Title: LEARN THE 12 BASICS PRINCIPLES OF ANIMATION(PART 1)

Hi guys, I'm Dami. Today we'll be talking about the 12 basic principles of animation.
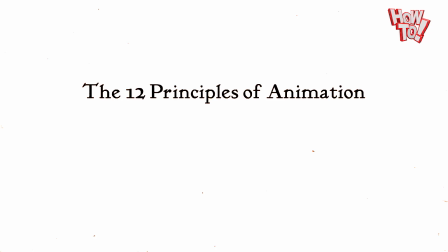0:06 These basic principles was described by the legendary Frank Thomas and Ole Johnston.
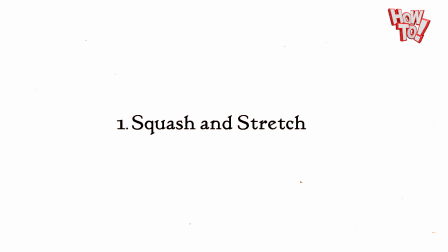0:11 The first principle is squash and stretch principle.
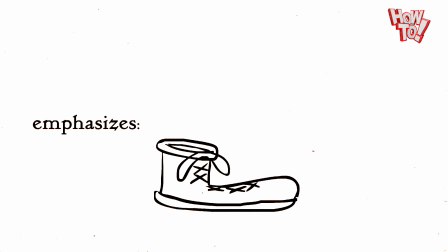0:15 This is the principle that animated objects will get longer or flatter to put more emphasis on speed, momentum, weight, and mass.
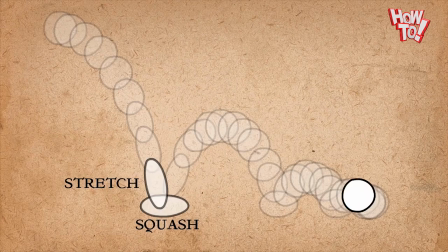0:23 For example, see this bouncing ball, get squash and stretch. Then see the one without squash and stretch.
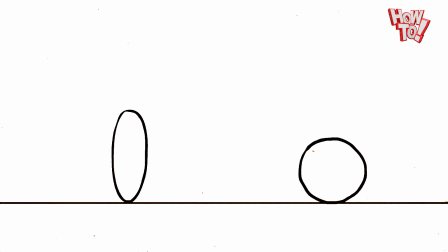0:30 You see the difference? The amount of squash and stretch you apply says something about its mass. The more squash and stretch, the softer the object. Then the less squash and stretch, the stiffer the object.
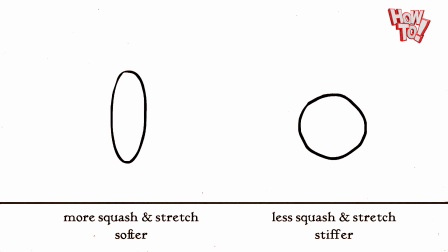0:41 We apply squash and stretch to character too.
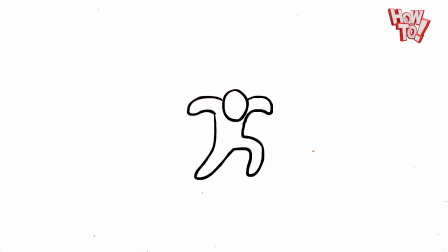0:44 Look at how the figure is stretching from the speed that is coming down with, and squashes after he lands before settling in his pose.
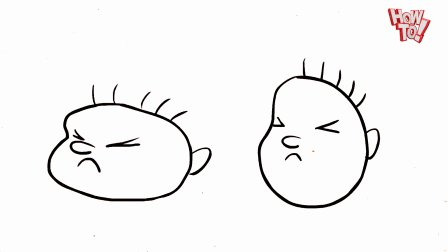0:52 We fit also use squash and stretch to exaggerate facial expression. For example, see Kojo face.
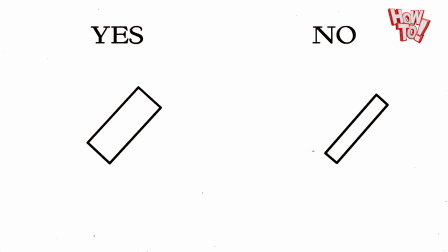0:57 Please note, it is very important to keep the volume of the object consistent.
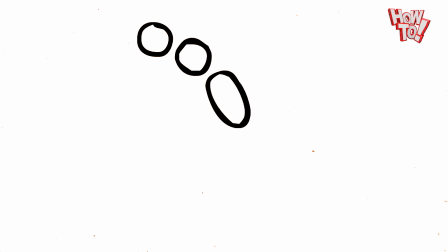1:02 Now the mistake wey many people dey do be that, abeg, no try something like this.
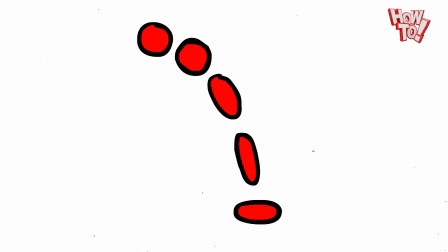1:07 The volume of the ball must be the same like this. So as the ball gets longer, it also gets narrower.
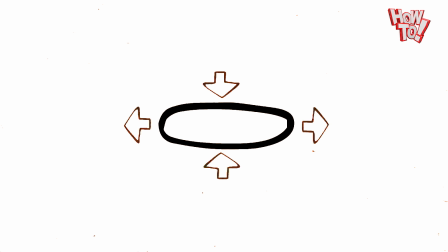1:15 When it gets flatter, it also gets wider. Same thing with cube.
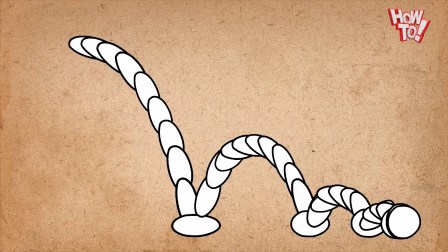1:19 Another important thing to note is that the ball doesn't have to be stretching in the entire time that it's falling.
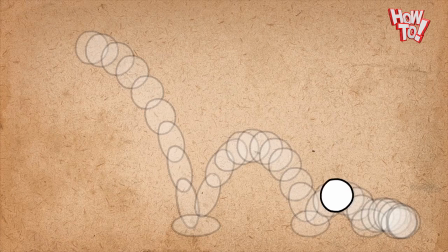1:26 Just starting to fall, it should have its normal shape. Then when it hits the floor, that is when it has the most stretched.
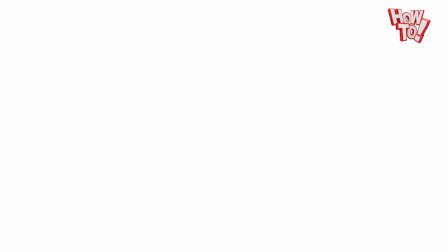1:34 So no overdo squash and stretch. So second principle of animation is called anticipation.
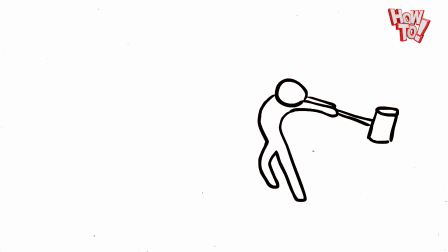1:40 This is when character prepare for an action to give audience a clue to what is happening next
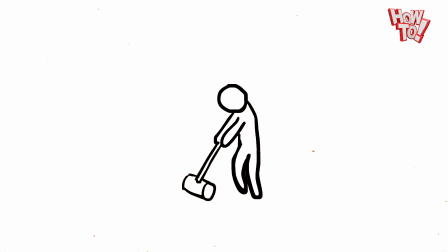1:47 and to make the action appears more realistic. A good example now when character wan jump.
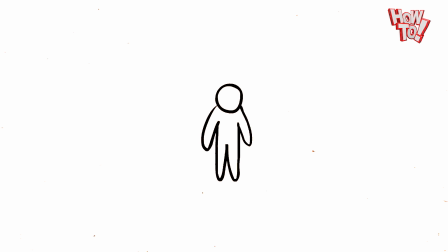1:54 See before he move, he gats prepare for the action by crouching down to build energy. It's like a spring that closes up before releasing. Now see this character jumping without an anticipation. Looks unrealistic because the energy to jump comes from nowhere. Another good example now punch.
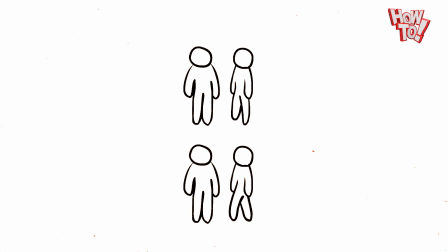2:12 See the two difference, with anticipation and without anticipation.
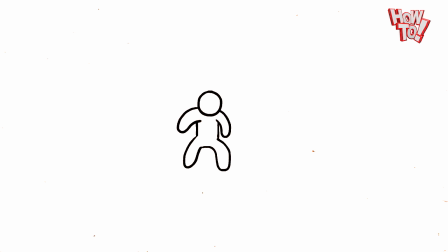2:14 Now you see this in a lot of cartoon. Before running, the character go anticipate like this before zooming off. See another good example.
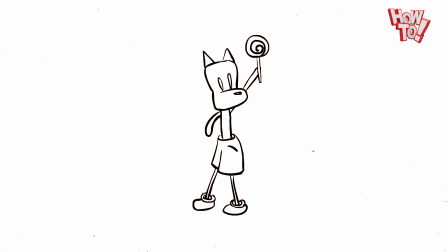2:23 When a character wants to take something out of the pocket, they make their hand very visible and up into the air before going into their pocket.
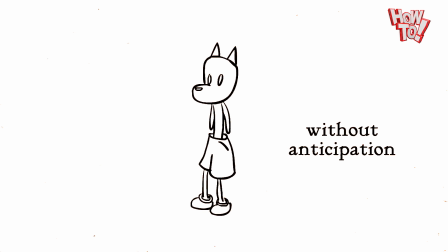2:31 See this one now, without anticipation. It be like say the sweet disappear come in hand.
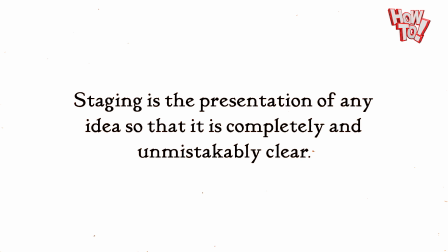2:37 Alright, so the third principle of animation is called staging. Staging is the presentation of any idea so that it is completely unmistakably clear. This is a very broad principle because it covers so many areas of animation, so we can apply to acting,
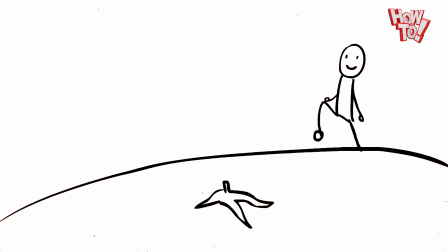2:52 timing, camera angle and position, setting. So when you dey do animation and you want the info control of where the audience go look,
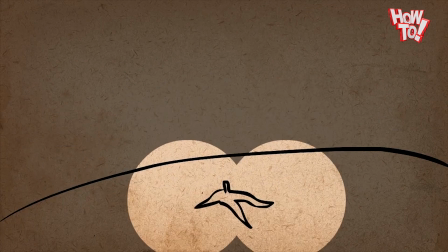3:00 let us know, say see this, see this, then see these people where they laugh.
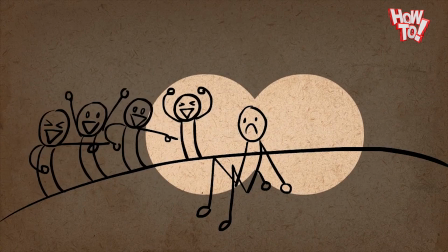3:05 This control na staging. So the ideas of this staging are to move the viewer's eyes around the screen.
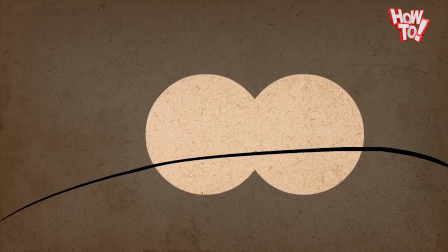3:11 So see this bad staging. The characters are competing for stage presence. So who will they watch and I will not even know which one to watch first.
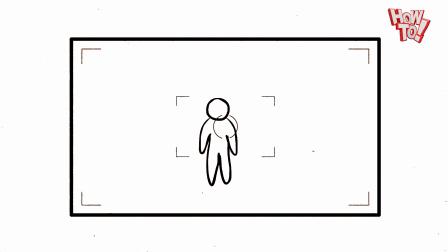3:19 The camera has a lot to do with this. It is important to know when it is close up or when it is far away.
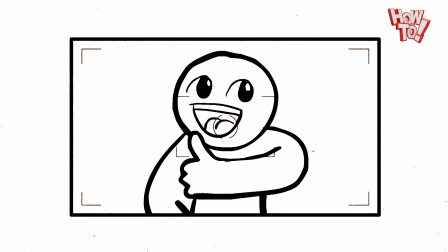3:25 Far away is good for big actions, but close up is good for expression. See Kojo. No draw main action for side.
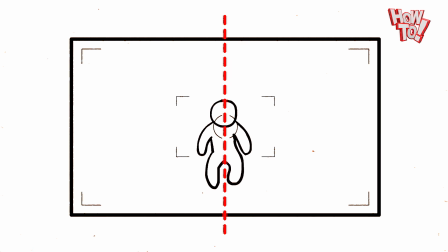3:31 It should be in the center of the screen or 1/3 of the screen.
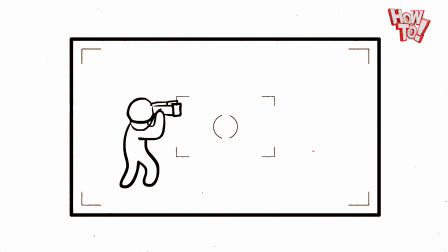3:35 So in case if in the face side, there should be more empty space in the direction where in the face, unless person dey for him back.
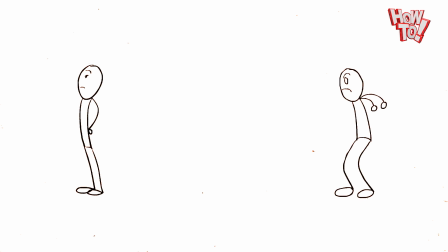3:42 In this case, he no be the main character in the shot. So know this. Let one action finish before another action.
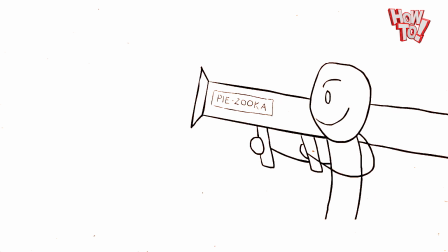3:48 Sometimes you feel pause if there is text on the screen so that people feel you down like 3 times.
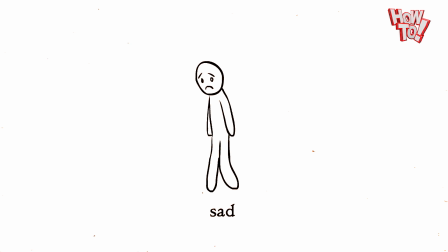3:53 It is not about controlling the viewer's eyes, it's also conveying ideas. If character dey vex, do these things so that the character go vex well.
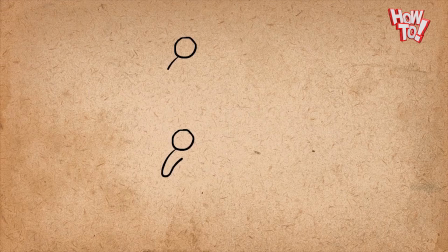4:01 Now the fourth animation principle is straight ahead and pose to pose. This explains 2 methods on how to draw.